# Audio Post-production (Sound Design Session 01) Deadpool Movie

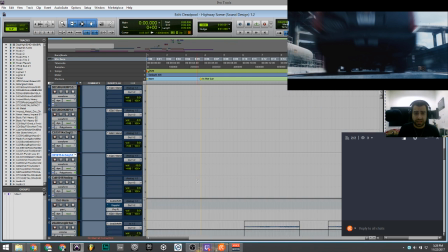(10:48)
So how I achieve these kind of sounds, it's very like, you know,
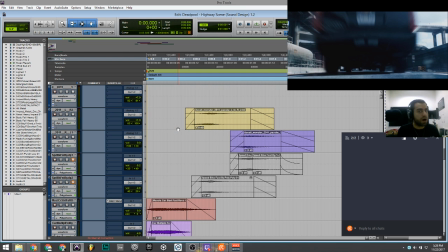(10:54)
first thing first, you need to have a proper hard drive and storage, because you need to download a lot of libraries,
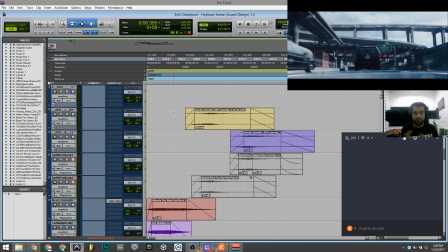(11:00)
you know, a lot of them I'm talking about. You know, either you can buy, you know, you can just get it from your friends, you can find a lot of free audio libraries out there online, you know.
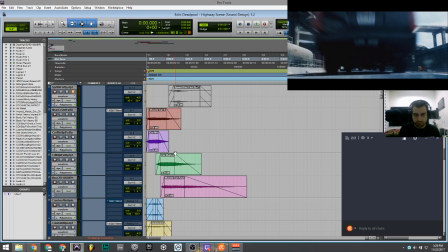(11:11)
So let me show you.
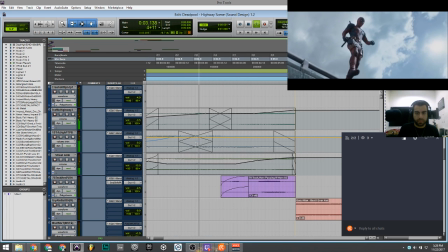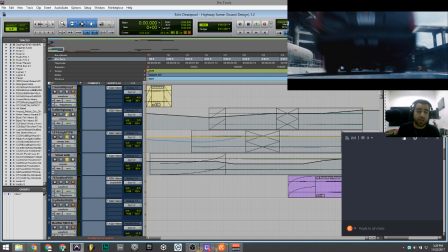(11:19)
Okay, as I just want to start about the ambience, I just want to solo 3 tracks, which is actually 4 tracks fully.
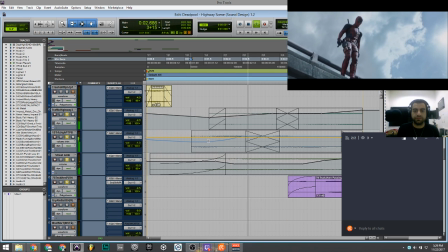(11:28)
How I achieve this? Listen. Because it's a highway, right?
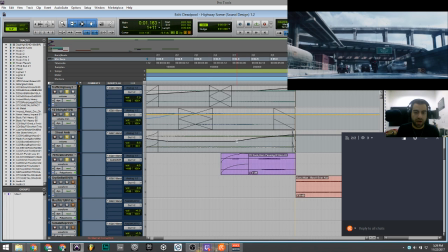(11:34)
And the Deadpool is falling down. So as you can see here is a lot of volume automations.
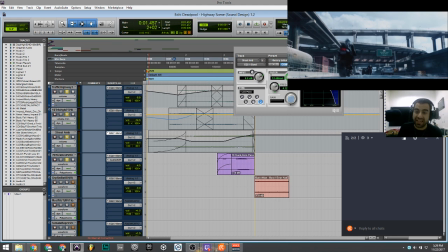(11:41)
And of course, don't forget the equalizer. You know, for next session, actually, I will go, you know,
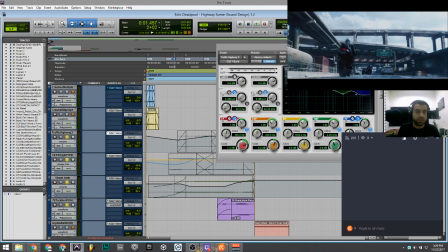(11:48)
very specifically talk about like how you can achieve a lot of different things with adding effects, you know. Or maybe I have another session which is going to be tutorial talking about the effects in audio post-production,
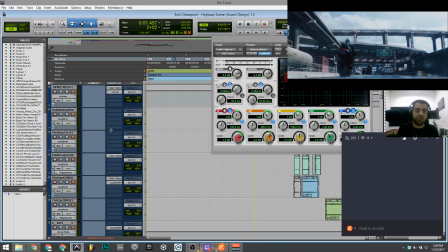(12:02)
because as you can see in my insert channels, there's a lot of effects from sound pitch, you know, from like equalizer, from reverb, you know, all these basic elements of effects.
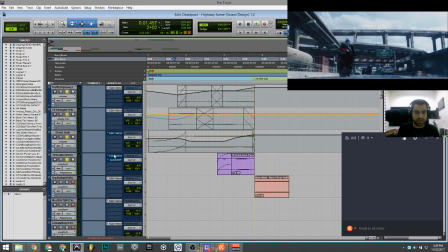(12:14)
So I just want to turn off all the effects I did here so you can hear without them.
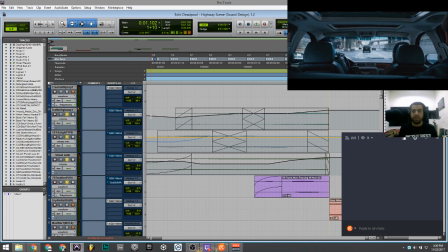(12:24)
See, everything is very bright, because this is the actual quality and equalization of the sound libraries.
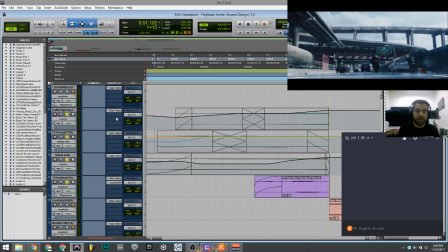(12:31)
But after I add on the equalization to make it a sound muddy, you know, because you're in a highway, you know, and you cannot really hear what's going on.
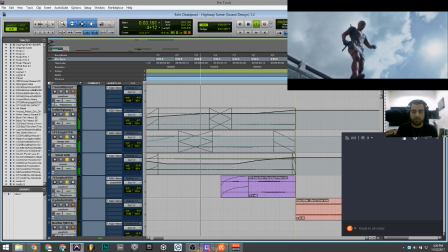(12:43)
It's a lot of sounds, you know. And these dots, as you can see, is the volume automation.
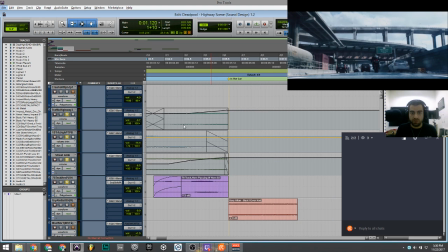(12:50)
Okay, this is about the ambience, you know. Now I just want to go to do it solo.
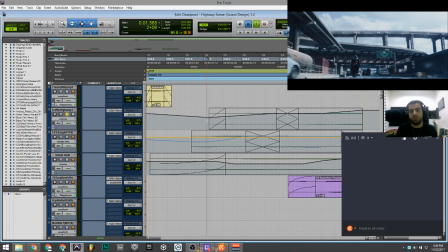(12:57)
This track.
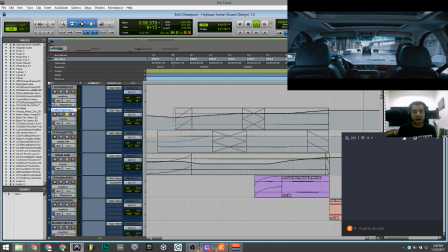(12:59)
This is the highway, actually, as you can see, is a highway ambient, which I got it from my traffic highway.
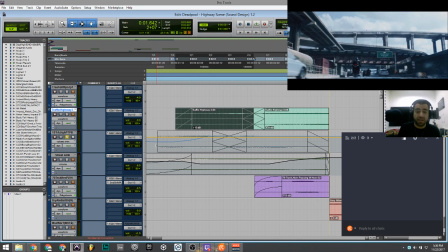(13:08)
And the second one is the same thing, but in a different style.
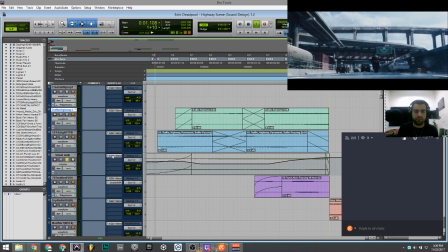(13:15)
And another one. This is the street ambience.
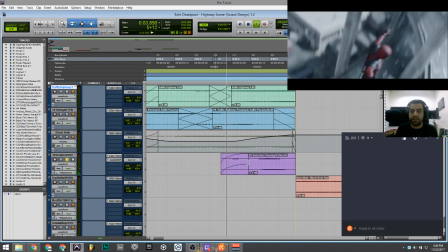(13:20)
And the fourth one, which is very important, is the sound of the truck I added. Okay, this is actually very funny.
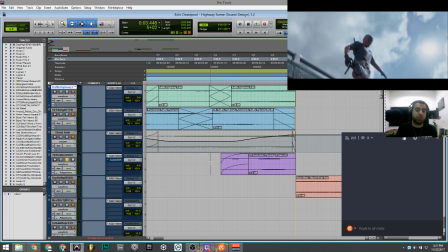(13:29)
The sound pitcher, what it does, it pitch down the sound at the end to make it very realistic, because when a car passing by, you cannot hear the same thing, you know, beep. No, of course it's gonna be like very Doppler, like those F1 cars when they really like driving very fast in a high speed.
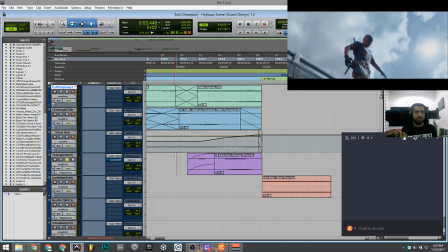(13:49)
You just see, boom, it just, you know, cross your eyes and you're just, what the fuck. So let's hear without these effects.
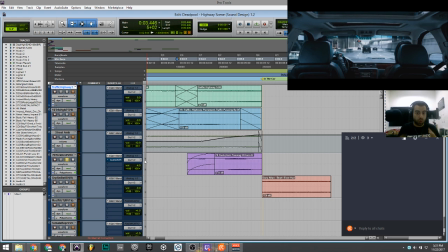(13:59)
You see, it was there a bit at the original without equalization as well.
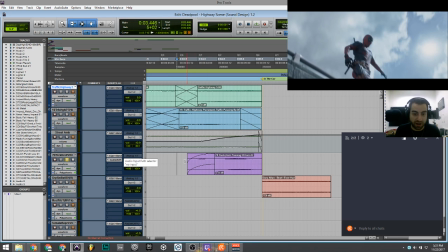(14:05)
Very bad, you know, it's like actually you're in front of the truck. But after that, see what's gonna happen. It's even more realistic, and all together this 4 is gonna be.
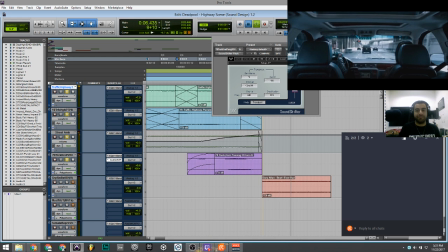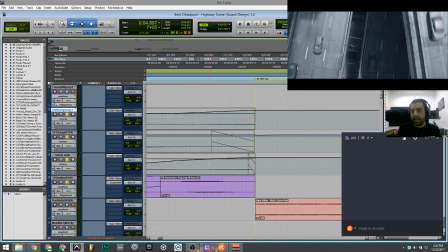(14:26)
And there we go. So why I choose the high volume here at the end,
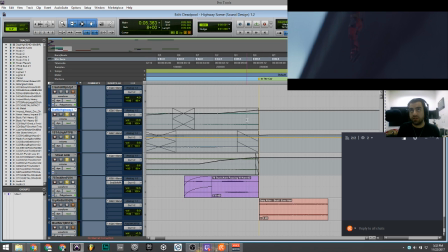(14:33)
because of course, as I mentioned, Deadpool is falling, you see.
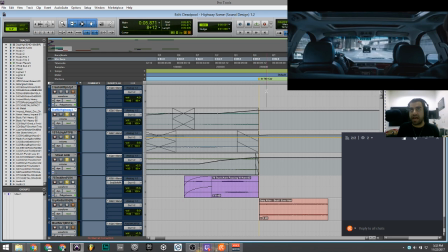(14:37)
So, and in this part the transition is happening, so you have to make it a proper transition.